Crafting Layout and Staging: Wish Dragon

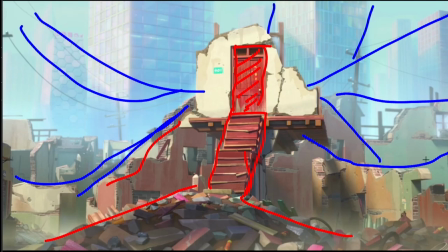[7:02]
Then in the walls you know they're all washed out greens and yellows even the reds are a real washed out stone washed out red you know aged and dated the atmospherics in there adds that depth to it as well too if you look back in here you know you've got the layers of
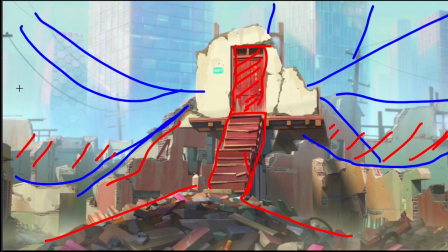[7:21]
atmosphere sort of built back in there and as it gets back back deeper within the frame again you look at this line of just haze which is built in there and it just softens all these buildings back here so that line of haze or that atmospherics adds to the depth and helps keep
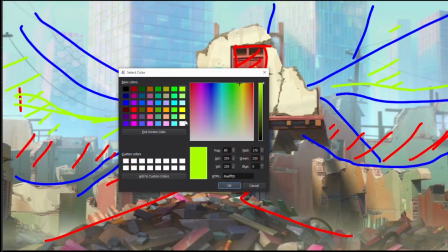[7:40]
this keep this one centerpiece which we've got this
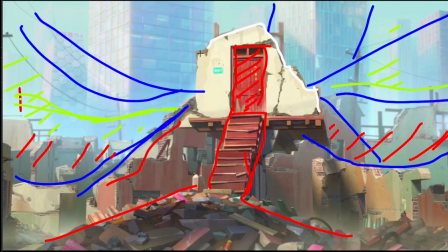[7:46]
which is what our focus is it's definitely meant to draw your attention it's very crisp very clean and then all the stuff which is
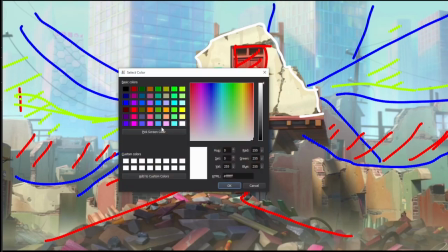[7:55]
you know all crisp and clean in the foreground then as well if you look at it this is all in
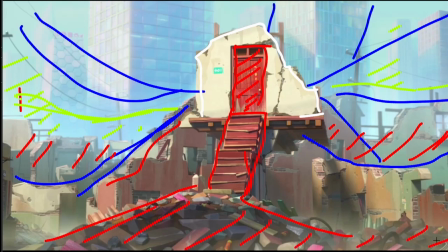[8:00]
shadow but this is all the clean clear stuff which is really in shadow a bit of broken light falling on these bits and pieces back here but it's not predominant whereas our main center of focus clearly in light clearly in focus
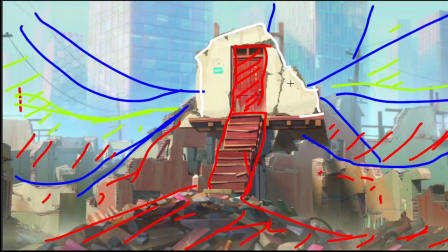[8:16]
high center in frame uh i really like just the construction of
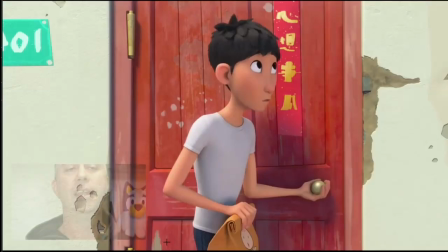[8:22]
this shot and then it then it leads us to this beautiful
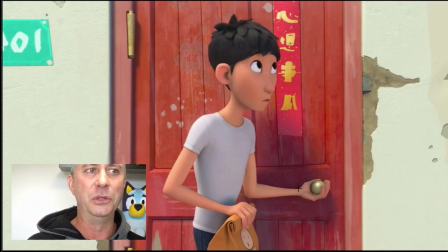[8:27]
little reveal which i just have to play because it's such a beautiful little reveal the way we reveal this next character it's going from center center reveal here if we go you know purely center and looking this way about to arm
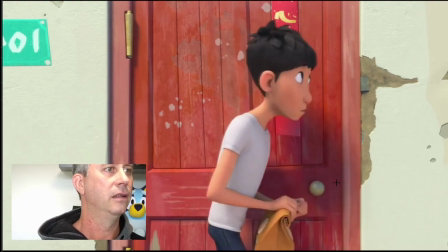[8:43]
travel this way and
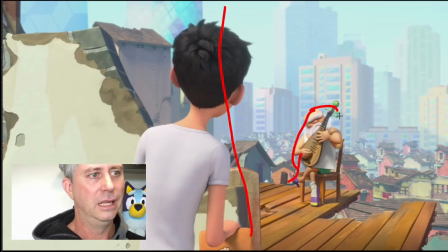[8:48]
there he is i really dig just that little reveal it's like it's not something you can do that often because the environments don't allow you you know a lot of environments don't allow for broken walls or things like that so it's great that he didn't open the door and
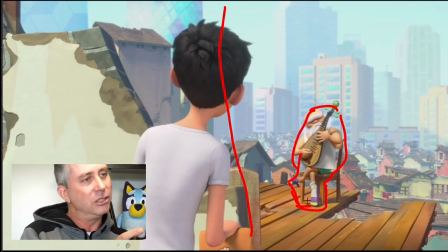[9:02]
just reveal him that way i think it was a real clever idea just to kind of push it off to one side and go around this broken jaggedy wall to reveal this character sitting there playing i love just the way that they do that
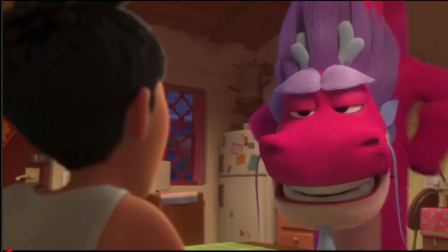[9:16]
sticking with the idea of reveals I really dig um when we when you when you watch the movie I this environment little one bedroom apartment is split into different rooms and the way that they capture things
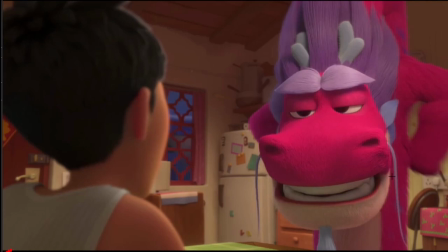[9:32]
within here with the camera language is really really neat to start off with what I kind of really dug yeah yeah this particular shot again I'm uh I'm a bit of a I'm being a bit being an animator I really dig the way that characters can get in and out of scenes but if you look here right here
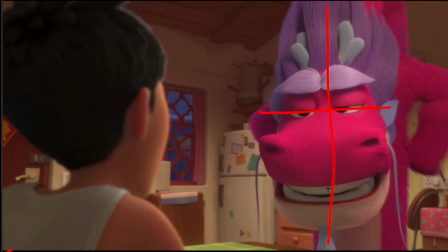[9:52]
dead third on this side eyes just above center so you've got the straight look across from him looking eye to eye one two three four
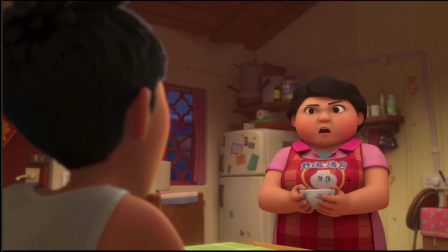[10:01]
five six seven eight and he's out of there and you've just got this reveal again of the other character who can actually hear what he's talking about I really like the way that reveal works it's just eight frames
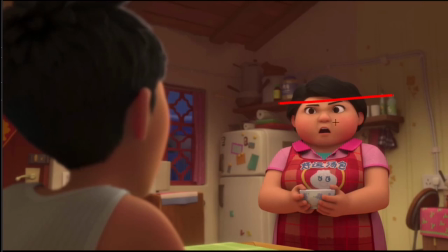[10:15]
and you've got a character jumping out just beautifully done again if with focus if you look in the background she's in the light she's got a clear silhouette if you look at her color she's got a distinct different color to what the background is so there's a real clear light all this in
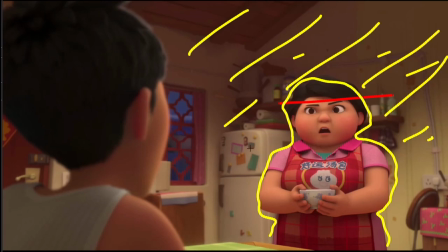[10:32]
the back is in shadow even though there's a lot of detail back here it has also got you know a little soft depth of field to it he has as well nice soft depth of field but he's got a really nice edge light to him to bring him off just where he sits
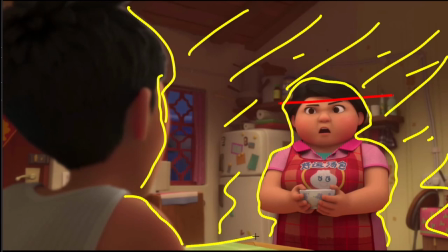[10:49]
so I really like the way that's sort of constructed and you've got this little sharp corner just in frame it's just
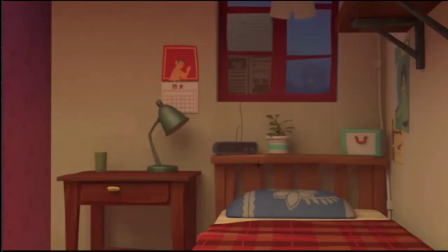[10:57]
really nice that one this particular part it's really hard thinking about going through in their confined spaces how you actually capture something which is a bit bigger in concept and idea within
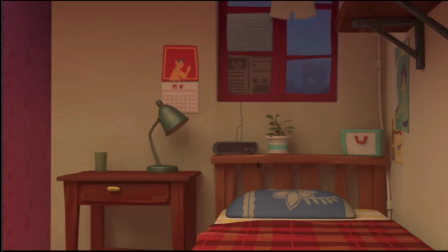[11:16]
their little confined space of that apartment. I think this like this bedroom here is definitely something where they would have had to shuffle space to get these shots.
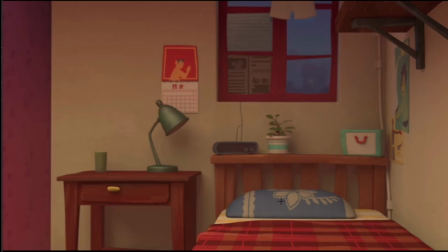[11:29]
So this particular shot is really cleverly structured within camera work and
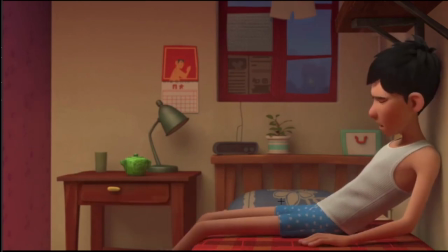[11:36]
models to get something so nice as we've got the character walking in from outer shot. He's just walked in, he's put the teapot down, then he's moved across all the way over to right on the edge of frame over here.
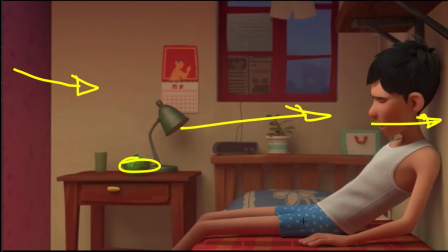[11:51]
So he's pushed past the third and he's right over there on the edge of frame.